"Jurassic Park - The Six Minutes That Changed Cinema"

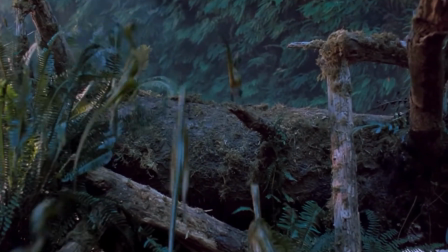And then you close the cover of the book thinking, well, I'm not greedy, so this story, it's not about me.
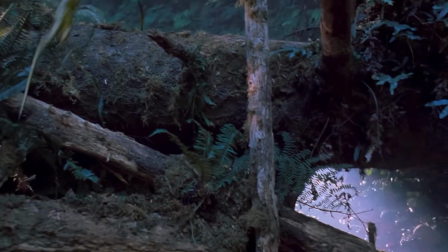That guy got what was coming to him. But Spielberg refused to give you that.
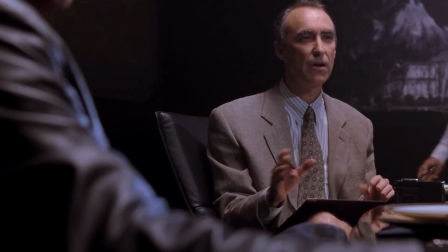He handed most of Hammond's nastiness to the lawyer, and he cast Richard Attenborough, this really soft, gentle guy who'd played Santa Claus before.
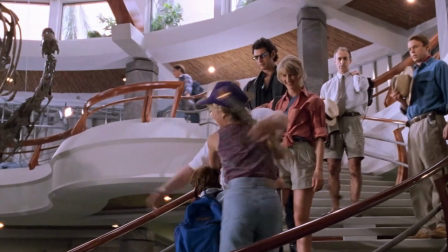And then they managed to turn Hammond into a dreamer, a grandfather who generally wants to give the world a gift.
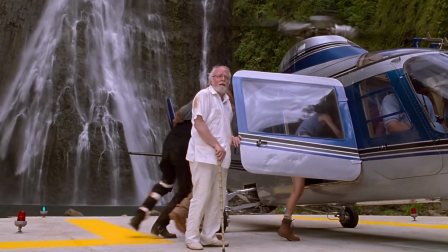And he let him live, because a dreamer that you love, who never has to pay for it,
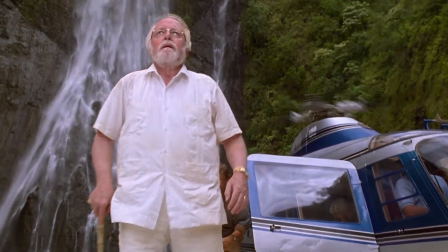well, it implicates you, as in us as people, far more than a villain who gets eaten at the end of the book.
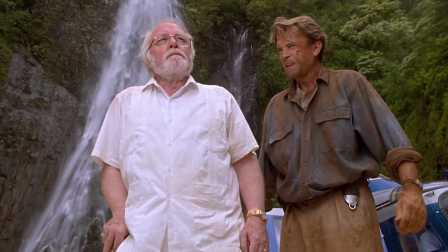The book punishes Hammond. The movie makes Hammond us as people, as the viewers.
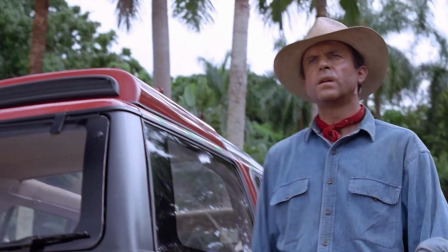And it's the same with Dr. Grant. In the book, Grant loves kids.
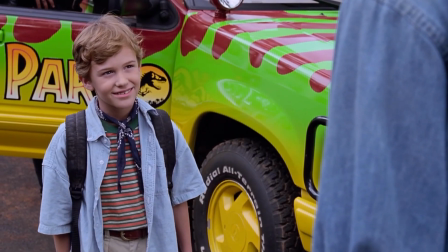Spielberg invented the version of Grant who can't stand children, and he invented this as a flaw, and it became sort of the emotional spine of the film.
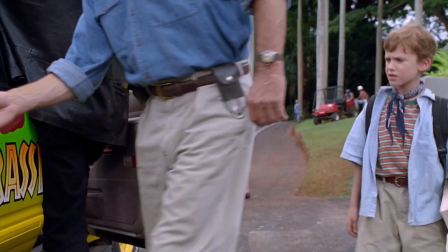If there's no dislike of children, there's an entire character arc that's missing.
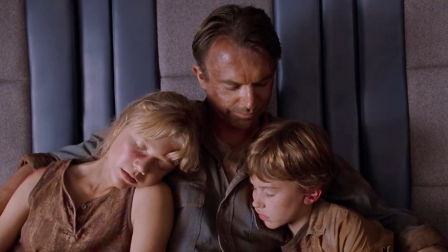But now, with the movie, when he has those two kids asleep on his chest at the end while they're flying away in the helicopter,
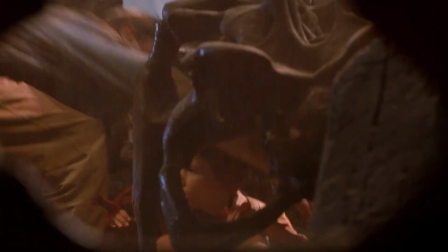you can't really ask for a better end for his character and the film. That is a big change to what was in the book, but I think it gives the film its heart.
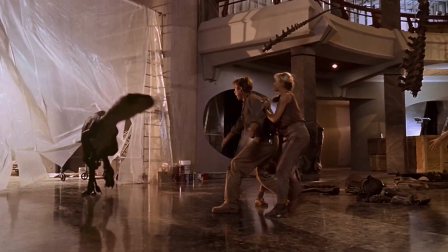So, read the novel, watch the film. They're not in competition. They're two completely different machines, each built perfectly for the job that they're trying to execute.
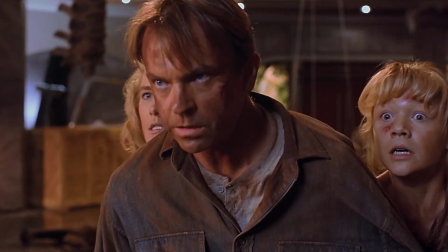And Spielberg knew exactly which machine he was building. So that's the craft video for Jurassic Park, underneath all the spectacle. Peak Spielberg, a DP who lit like no one else and made us believe we're watching a wildlife documentary, sort of 65 million years in the making.
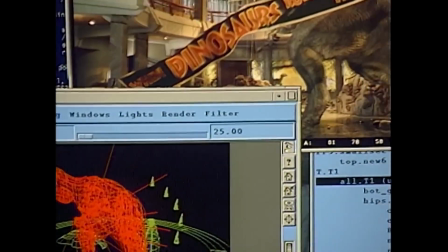We got those 6 minutes of CGI, holding hands with foam and rubber and a couple of guys in suits.
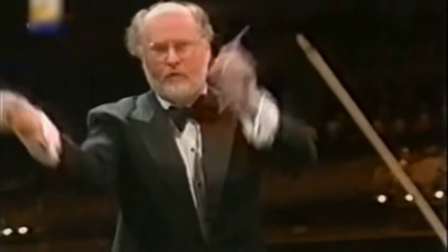And of course, the greatest composer who's still alive. And a director who treats kids as people.
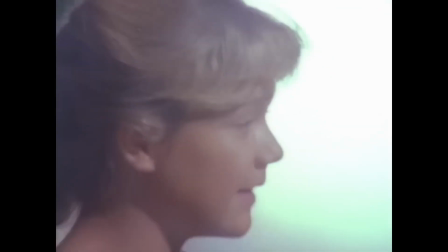So every single one of those choices, it points in the same direction. It's technology in the service of the story, never the other way around.
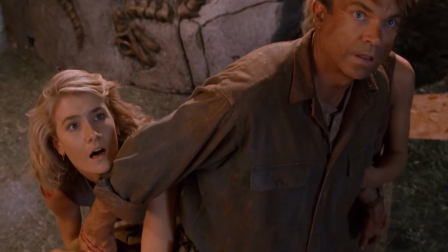And that's why it still holds up. That's the whole secret behind the technical brilliance of Jurassic Park.
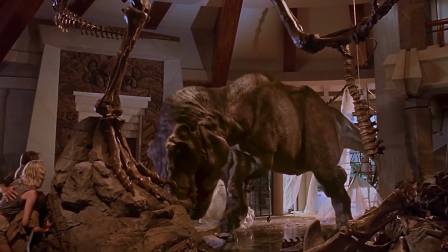So jump into the comments section and let me know what effect in this movie still gets you.
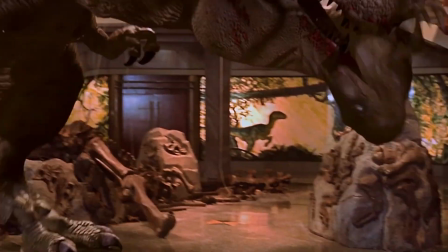Is it the cup of water? Is it the goat leg falling on the sunroof? Is it that first Brachiosaurus?
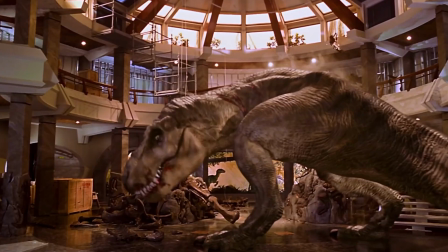What is it? Just let me know, drop it in the comments. I would love to hear from you, and let me know what movie you want me to review next.
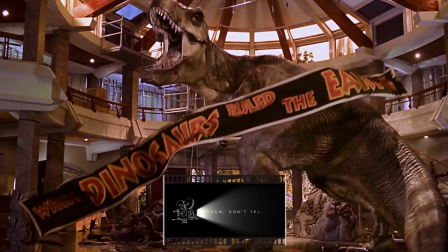I'm Eddie P. Remember, show don't tell. I will see you all next time.